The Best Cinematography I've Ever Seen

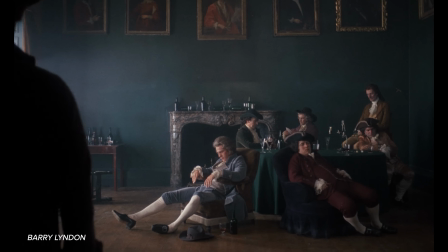(16:29)
One of the first films I think of when we talk about composition is Barry Lyndon.
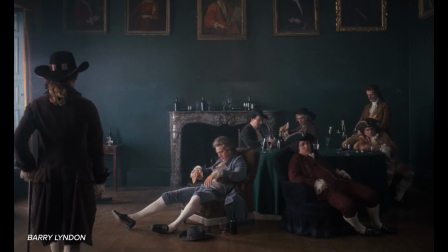(16:34)
There's a lot to love about how this movie is shot.
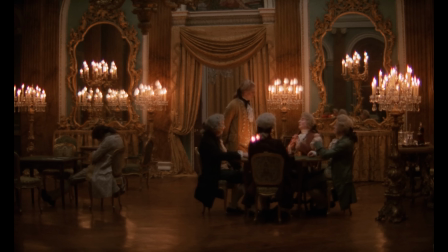(16:38)
The beautiful natural lighting with Stanley Kubrick and cinematographer John Alcott creating custom lenses so that they could shoot by candlelight.
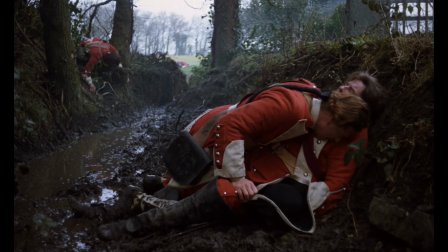(16:46)
But the star of the show for me is really the way these shots are staged and composed to look like oil paintings.
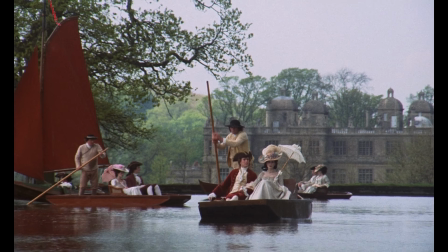(16:54)
This is one of the few movies where you could genuinely say every frame is a painting.
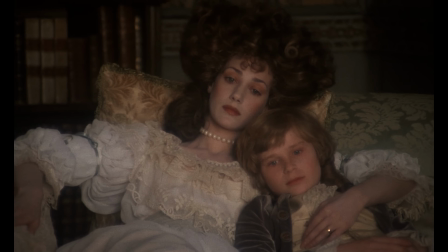(16:59)
The lack of camera movement for a lot of the shots and the lack of movement within the frame only amplifies the effect.
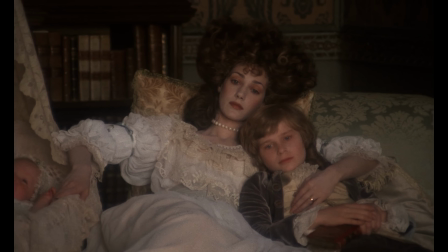(17:05)
And the choice to use zooms instead of dollies flattens the image.
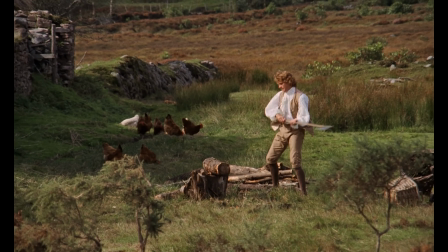(17:10)
It's as if we're slowly moving our eye towards or away from a painting
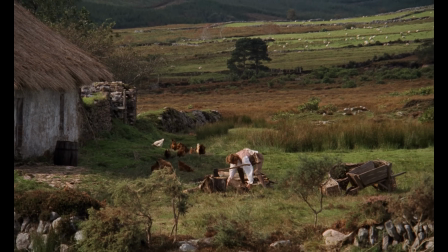(17:15)
instead of moving our body through the actual three-dimensional scene itself.
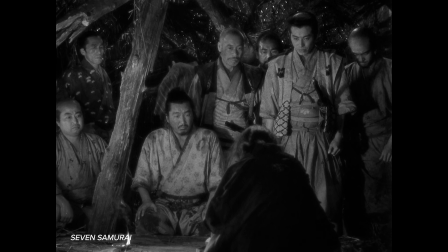(17:21)
Another director who is masterful at composing and blocking beautiful images is Akira Kurosawa.
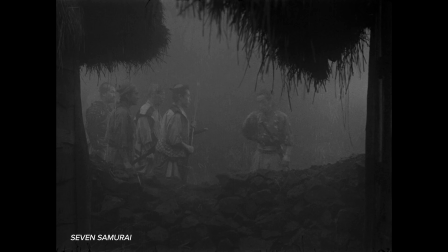(17:28)
What is striking to me about the beauty of Seven Samurai is that Kurosawa isn't precious about the beauty of his shots.
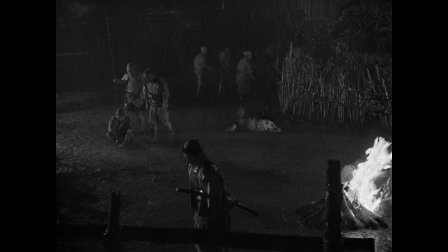(17:36)
Sometimes you can feel a filmmaker slowing down to deliver their beautiful
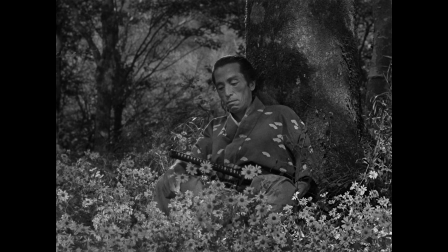(17:41)
shot on a platter before they move on to the rest of the scene that is shot fairly normally.
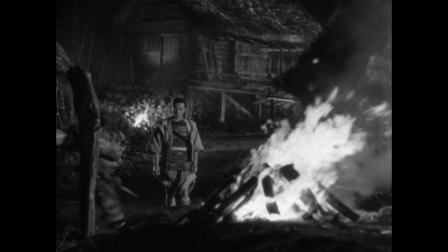(17:46)
But with Kurosawa, we find an incredible attention to detail in staging, even for shots that only last a brief moment.
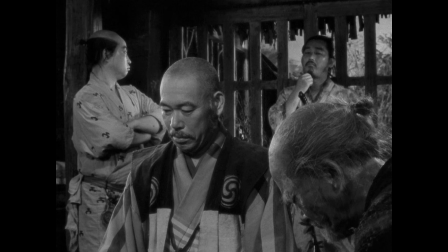(17:54)
Kurosawa finds beauty in how we layer bodies and movement within the frame.
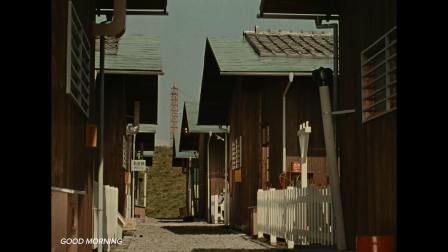(17:59)
Yasujiro Ozu finds beauty in precise consistency,
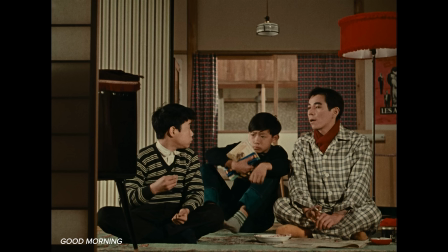(18:03)
always shooting on the same lens and from specific preset camera heights for each type of shot.
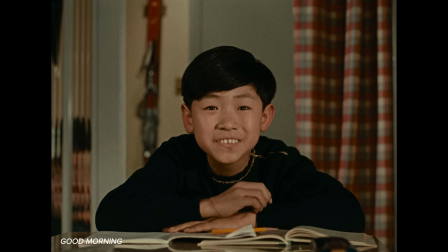(18:10)
He's a clear predecessor to the calculated symmetry that Wes Anderson's cinematography is so often praised for.
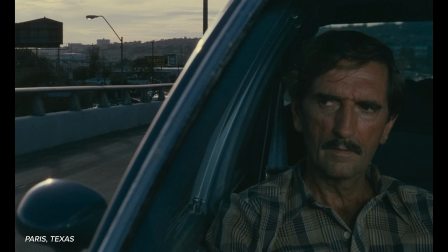(18:18)
Composition, of course, isn't just about crafting beautiful images.
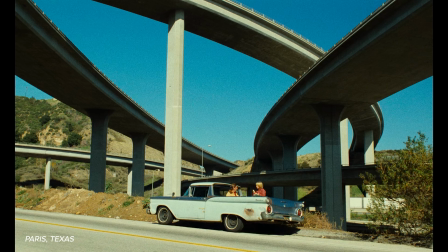(18:22)
What we're shown in the background of a shot and how it's shown can play a role in the thematic language of the film.
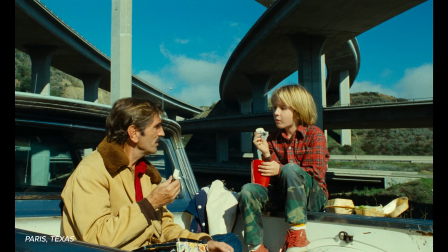(18:29)
When I watch Wim Wenders' Paris, Texas, beautifully shot by Robbie Mueller,
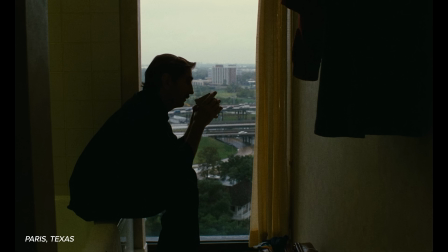(18:34)
I see a man who is trapped and assaulted by a modern world that he's struggling to be a part of.
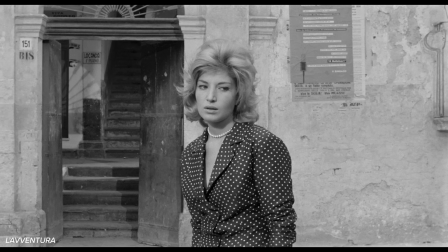(18:43)
La Ventura, photographed by Aldo Scavarda, is another movie that uses composition to a similar end.
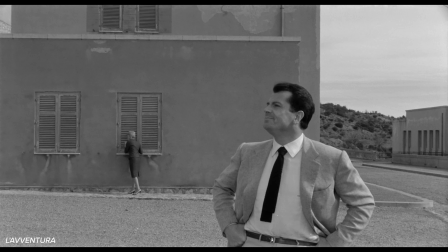(18:50)
Scavarda and director Michelangelo Antonioni make us feel as if his characters are lost or trapped within an empty landscape.
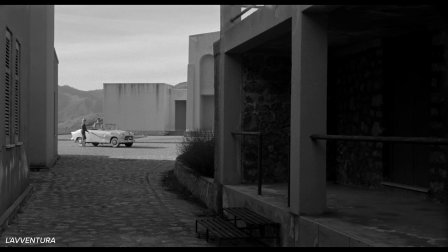(18:58)
He makes a town feel hollow and lifeless, like an austere box rather than a place built for humans.
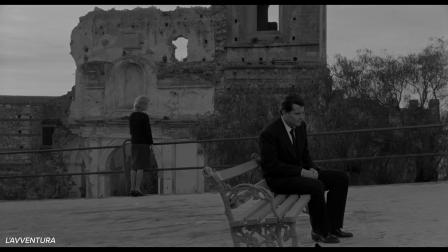(19:06)
All of this a reflection of the emotional journey the characters are on.
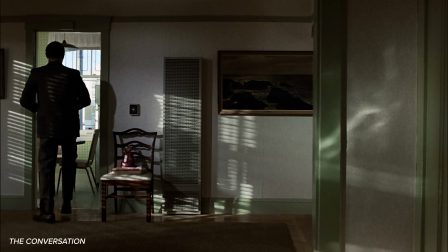(19:11)
And in Francis Ford Coppola's The Conversation, shot mostly by Bill Butler, I can see and feel the character's
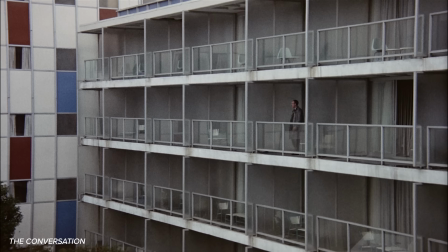(19:19)
paranoia and isolation in the way he's framed and shot within the film.
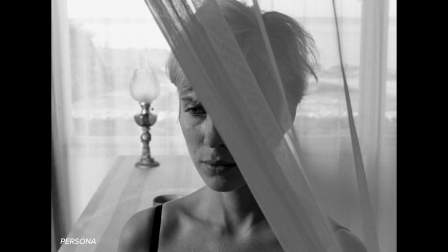(19:24)
Persona, directed by Ingmar Bergman and shot by Sven Nykvist, besides being stunningly beautiful,
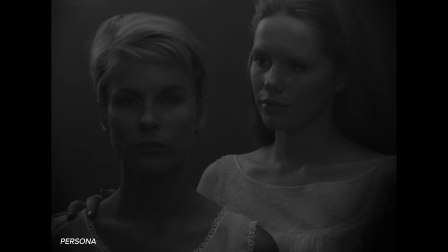(19:30)
also uses composition to help tell its story of entangled identities.
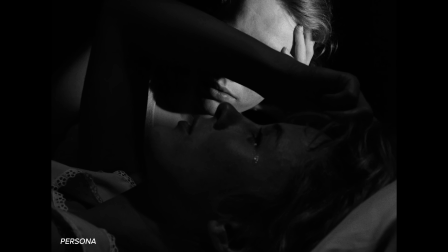(19:35)
the women literally overlap on screen even as their identities intertwine within the story.
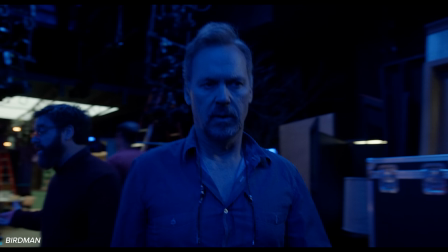(19:46)
Closely related to the language of composition for me is the language of camera movement.
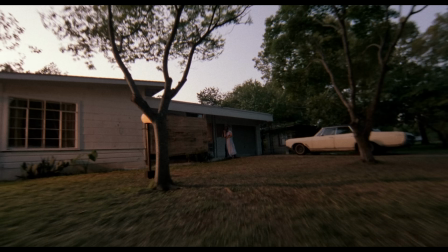(19:52)
Movement evolves a shot. It can create a sense of mystery or discovery through slow revelation.
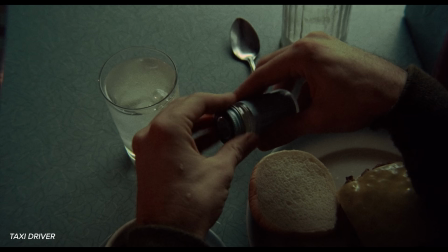(19:59)
It can help draw or guide our eye towards a subject, but it can also speak a deeper, more mysterious language.
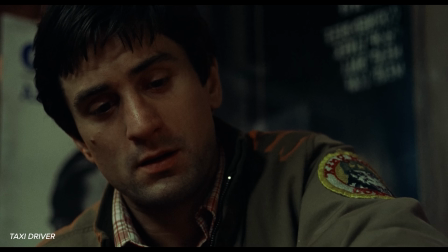(20:07)
For Scorsese, whose movies vary greatly when it comes to lighting and color grade,
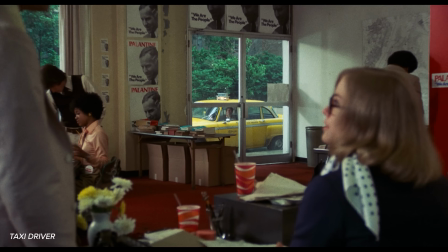(20:11)
there's a consistent beauty in his cinematography in how and when he moves his camera.
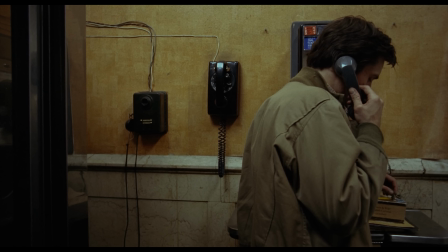(20:16)
For example, I often think about this shot from Taxi Driver, shot by Michael Chapman.
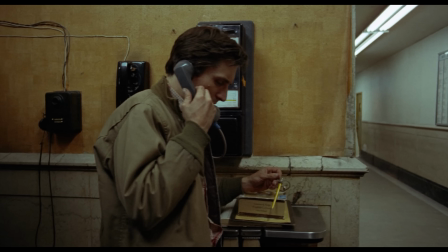(20:21)
The way the camera dollies into the hall before the phone conversation is over speaks deeply to something about what the character is experiencing.
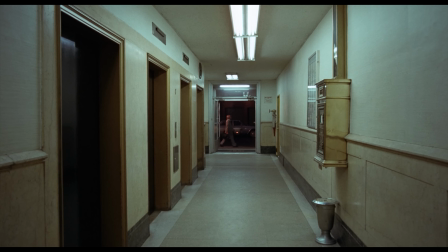(20:29)
It's not just the emptiness of the hall, it's as if he's begun to dissociate or has already moved on.